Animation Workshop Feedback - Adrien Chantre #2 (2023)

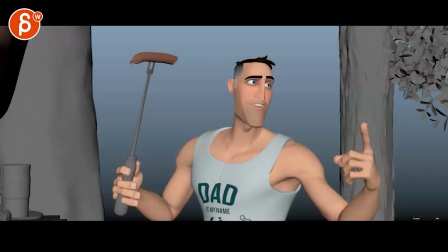(0:04)
All right, new version here. Let's play this.
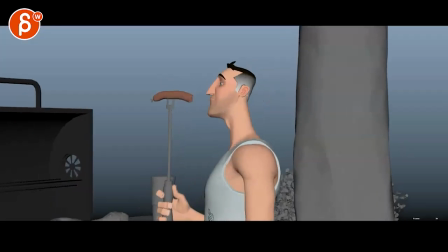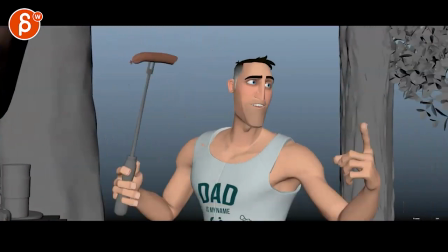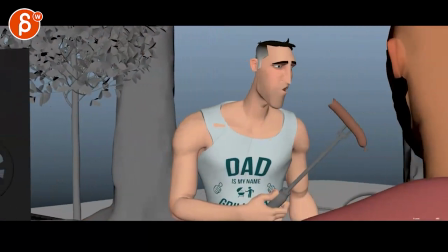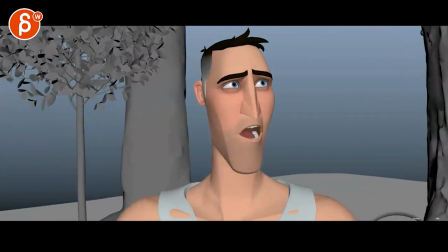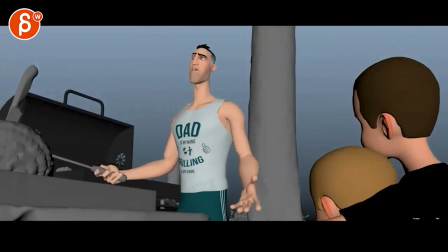(0:32) not you kids I love you kids but come on the house it's crap all right nice
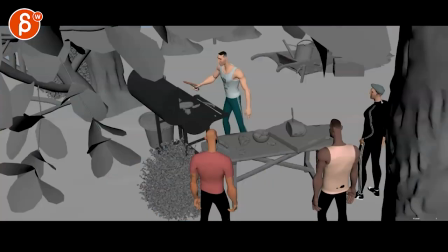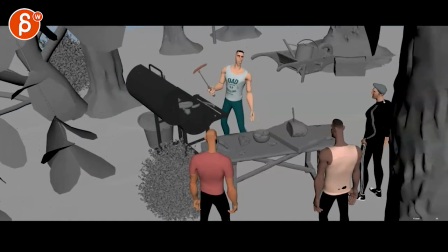(0:44) cool I'll tell you boys I
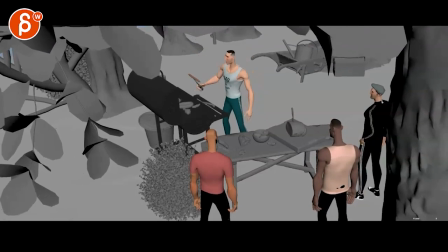(0:50)
like that you have that incorporated this here to have that and I think that works pretty well the initial reaction was that it's almost a bit
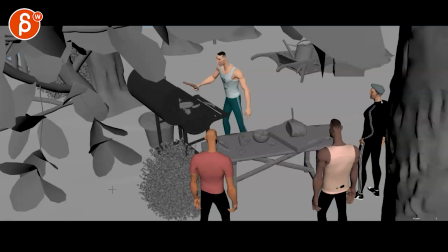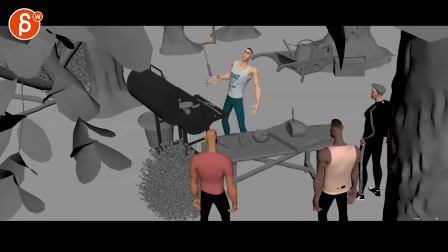(1:15)
I wonder if there's too much going on in terms of we having that flip plus
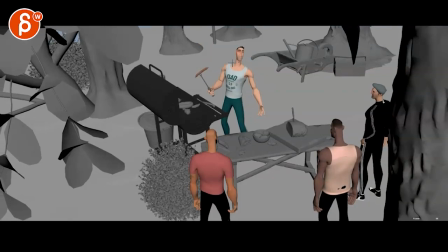(1:20)
that arm out plus him leaning over and looking away if that makes sense versus keeping it
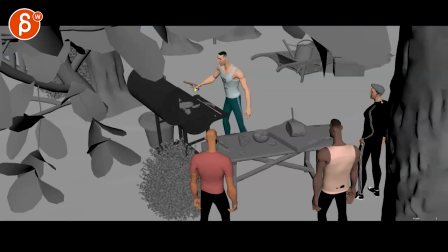(1:29)
where he's like this and I would I would start with this up like this and the sausage like that just for
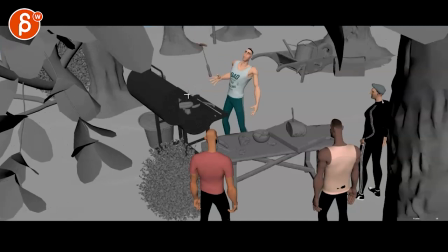(1:34)
clean silhouette it's a bit it's a bit muddy there so instead of having all of this just you know it's
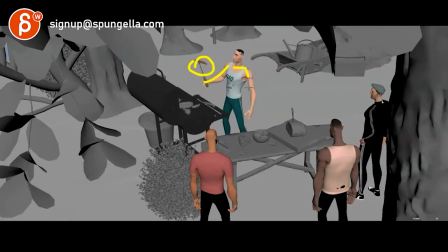(1:41)
just this is already an event and I wonder if this is just too much with all of this going on and if you just keep it like this like he looks at this
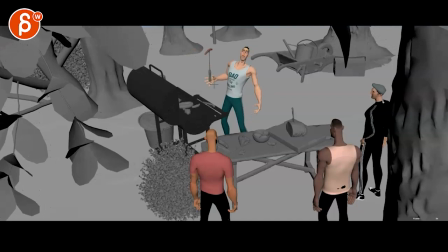(1:48)
he spins it and you can always have him start looking over this way by around here in terms of when this falls like he's done this before he doesn't have to really completely wait and and see that it's dropping so he can hold on to it like he's that good and then that
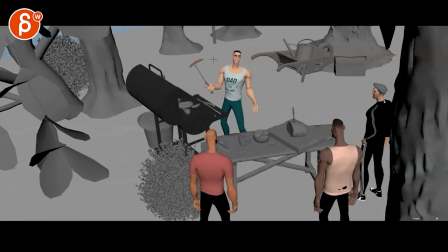(2:06)
way you still have time to look over and end up in a pose like this and then do all that i think that would work careful
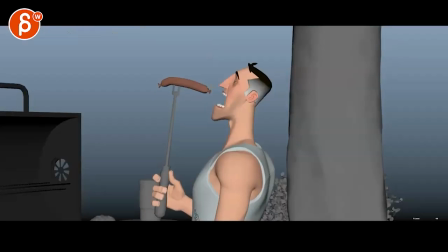(2:15)
in terms of motion across the cut this is a really big move and then we cut into it it being still and then it continues and not
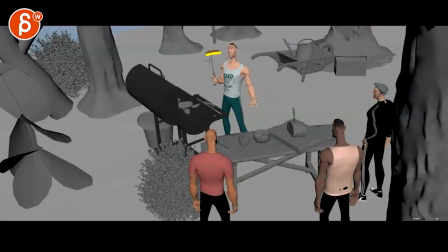(2:24)
as much so i would make that consistent i would actually have slightly less movement here and then start
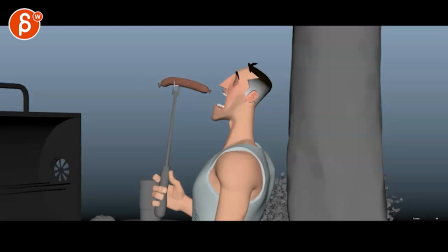(2:29)
maybe a bit further to the left with a bit more movement and slowing down into that it's a nice
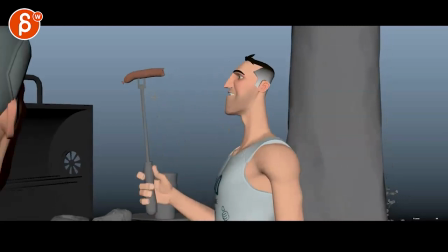(2:34)
silhouetto and I love this here and it works great with the audio
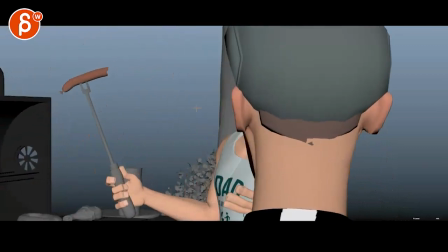(2:38)
here for this
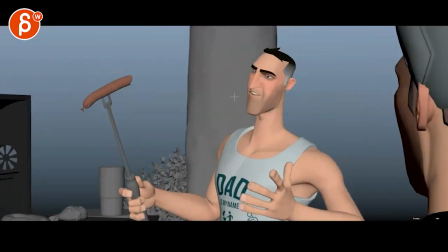(2:43)
one cock
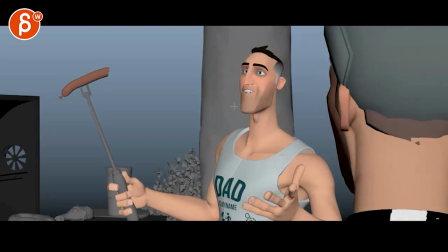(2:47)
in the walk my question what he says here but on this it's it's such a right right where I would have a little bit of a head up accents slightly more energy in
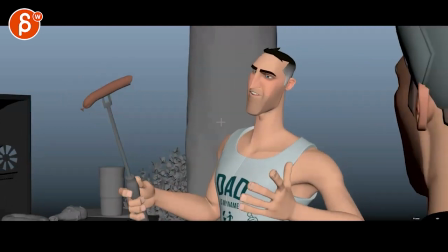(2:55)
the head and maybe through here because of what he says and
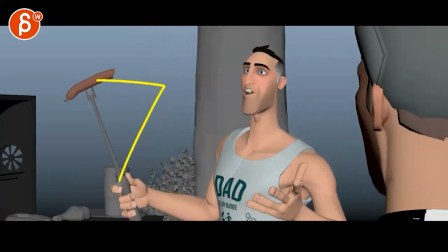(3:04)
then throughout there's some really big moves with the stick that i would reduce a bit
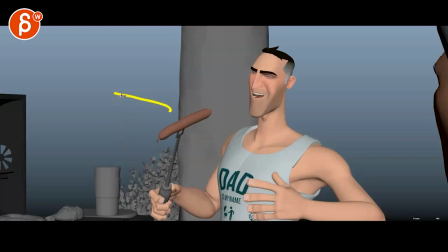(3:08)
with this i would probably just go maybe half or two-thirds of how far you go and it's a bit more archy just
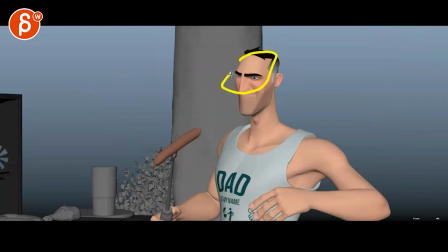(3:19)
because this is a big move and like a like a stronger contrast movement and more energy and
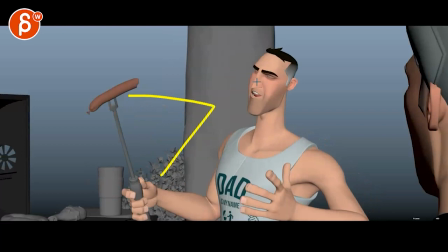(3:25)
i'm concerned that this move here and the move with the head they're competing for attention
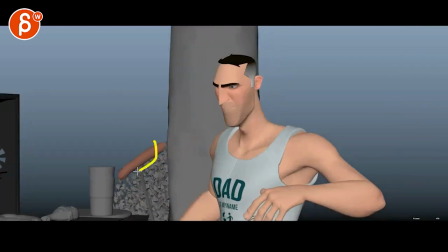(3:31)
where like suddenly i'm looking here looking here and i'm falling down and i'm kind of missing this and I'm suddenly
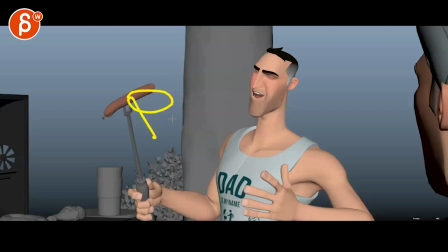(3:37)
not looking at his face anymore so I think by reducing this we can keep the focus acting wise on this.
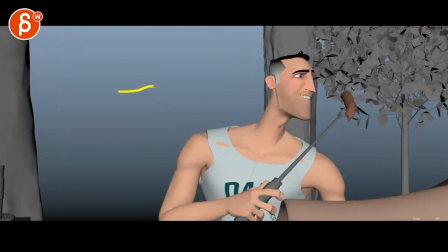(3:46)
I think that's great this is a bit fast but then also in his voice it's more like but then and in your energies but then like it's just there's more
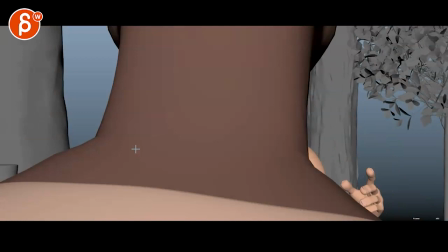(3:55)
physical movement that's not reflected in the voice but I think just just timing wise it's also really fast and
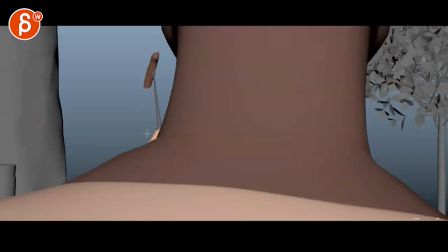(4:05)
then that way it doesn't upstage this one so personally I would slow this down a lot I
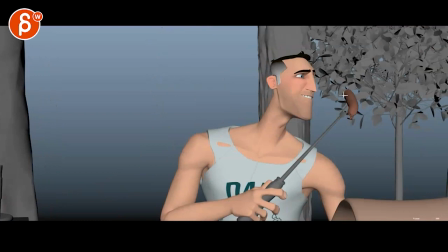(4:14)
know it's tricky because you're going from here and you got to end up here for clean silhouette but you could have it lower so the stick is maybe you know down here or even here in
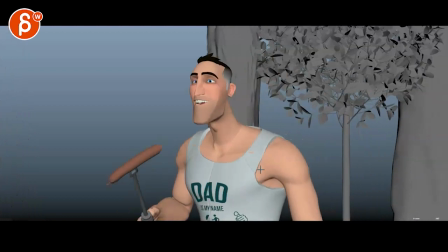(4:24)
front of the body as a silhouette so that you can still have a move like this even
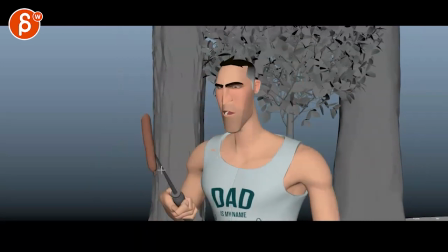(4:35)
this here I would slow down by two three frames just that moment there that's
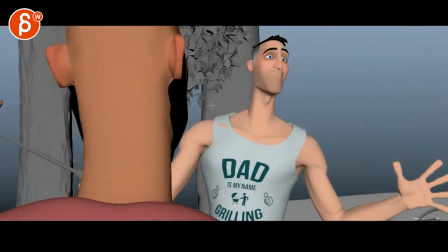(4:45)
really great and I love this too how especially the contrast of this and then we almost miss the
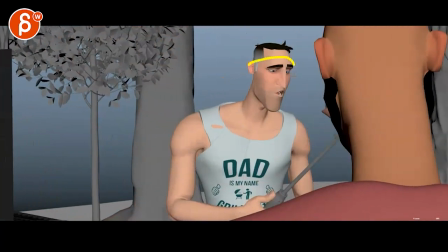(4:50)
change it's almost like a wipe that reveals this emotion kind of like that
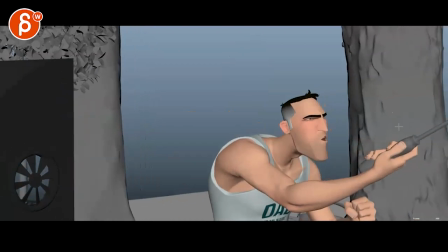(4:57)
the thing is I like this a lot it's almost a bummer in terms of how low he is and how far
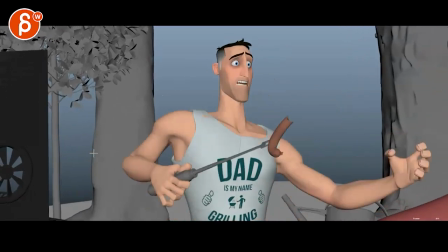(5:03)
and how much extra space we have where i wonder trap doors if it's something
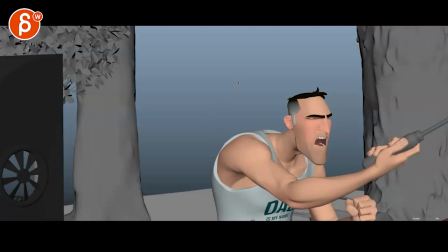(5:09)
that can be or maybe you stage the camera so that he is just a bit like the head is here body over here sorry i don't have it's a different set of my mouse instead of my pen not that my scribbles are better with the pen but it's a bit messy but something
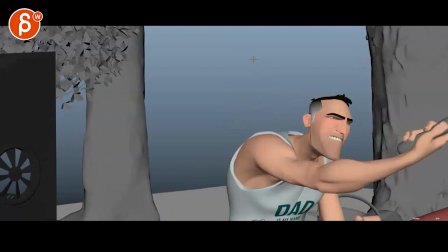(5:23)
where it's maybe a bit cleaner in terms of not being so screen right low heavy you know i mean like
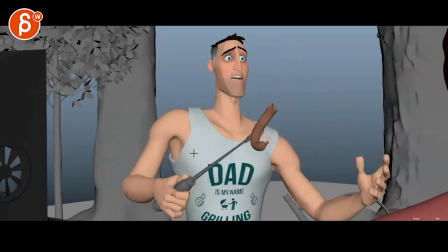(5:30)
we're we're here where there's so much extra space where you might have to get just a bit lower but it could also be a later
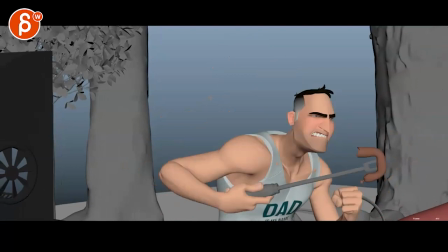(5:39)
camera fix potentially although i wouldn't really tilt down too much but
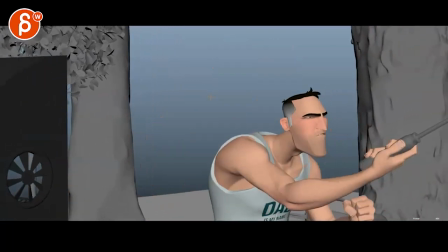(5:43)
my main point was that i like this a lot as a contrast and this is why
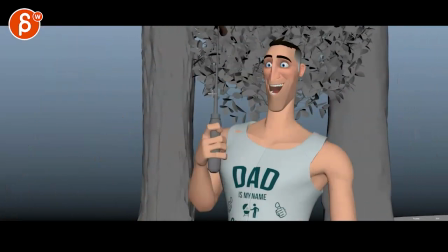(5:48)
i would slow down moments like this because it's almost the same amount of energy
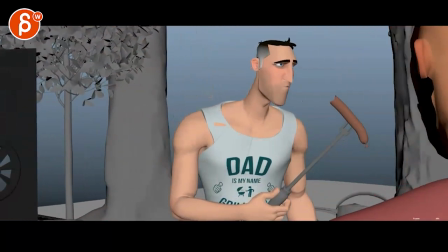(5:54)
as here and
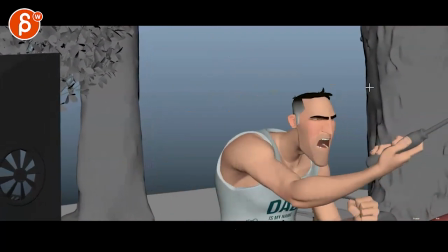(5:59)
and i think this is a great contrast moment that I would not upstage with previous movements that are almost as big.
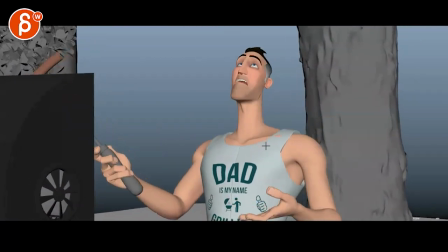(6:06)
This is again fast. A, they move two at the same time, to me at least.
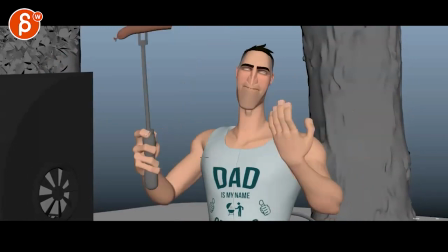(6:11)
We're slightly back into a double pose, but they both move at the same time and they're really fast.
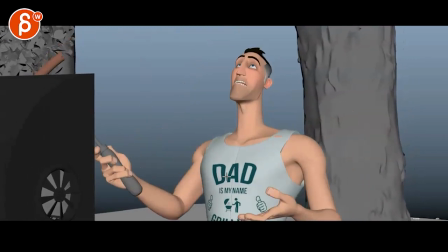(6:17)
I would add four more frames, four or five frames to this.
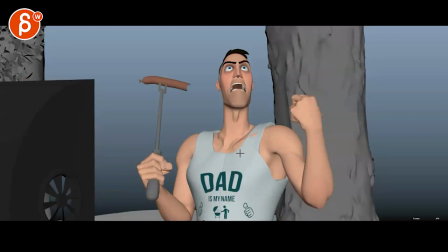(6:20)
Because then you have this again, and this is your big contrast moment, so I would not upstage this with a big move like this.
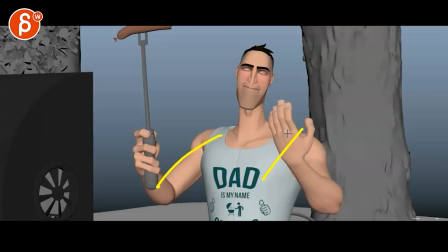(6:27)
I mean, you take the intensity away with so much movement here from this.
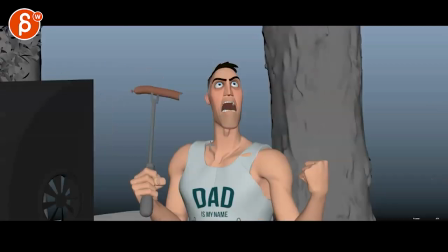(6:35)
This is okay.
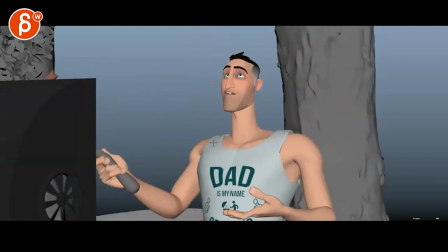(6:40)
I think it's late. The cut is late. It'll probably cut around here.
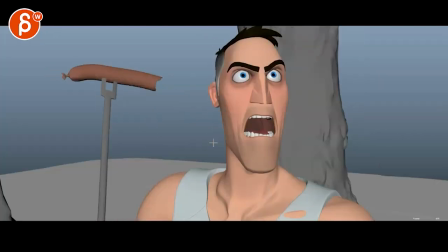(6:47)
Yeah, it feels a bit late. It should be okay in terms of what you're doing. It's more than 30% change.
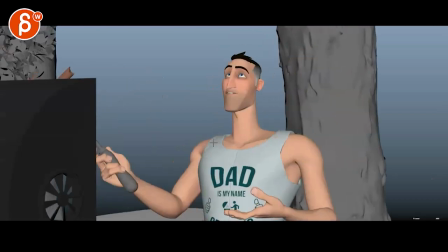(6:53)
It's a fairly drastic punch in, but I think it would just work if you just go and cut sooner around here.
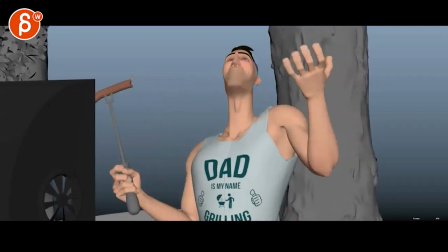(7:01)
Careful animation-wise, watch out. I didn't notice before, but now that I'm framing through, you can see how spacing-wise this just blocks after this.
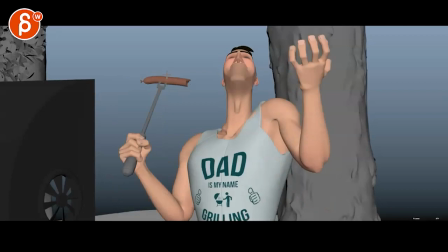(7:09)
And then we have a pivot off of this top section here. And then it goes down.
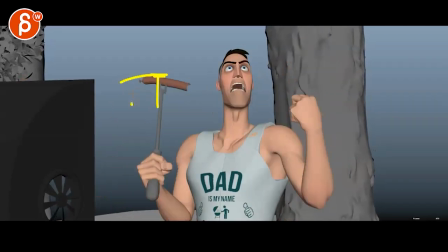(7:14)
So as you continue, you're going to work on your arcs.
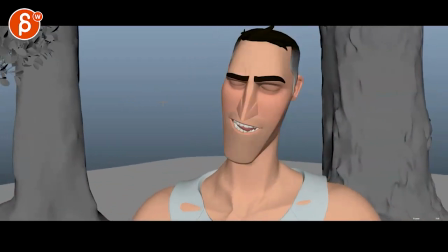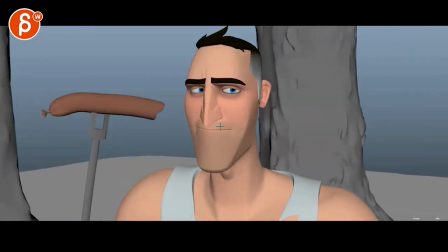(7:23)
20, I would, instead of... Oh, not instead of... But on top of left-right, I would add a bit more up-down.
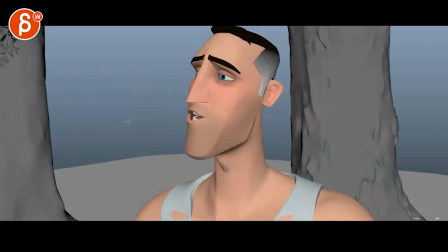(7:28)
20 is pretty strong energy-wise. 20 years! bit of a stronger move on 20.
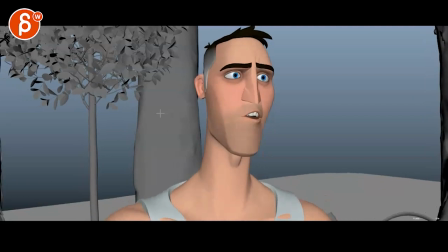This is okay. I like this for sure how he's here and then he sees this.
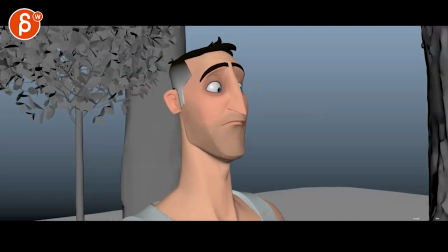(7:49)
That's very organic in terms of the eyeline and everything.
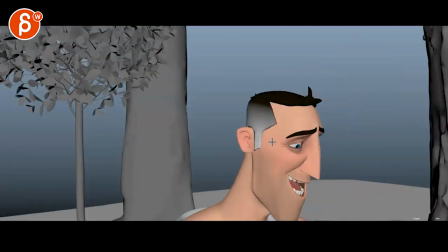(7:52)
What I would not do is this last tilt down is almost a linear key. It's pretty strong and you have 1, 2, 3, 4,
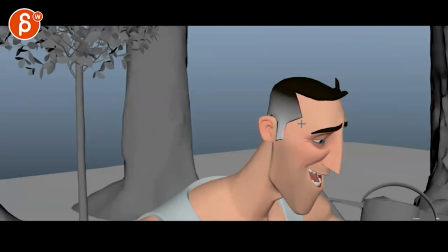(8:02)
you don't want to introduce anything drastic within the last 6 or 7 frames.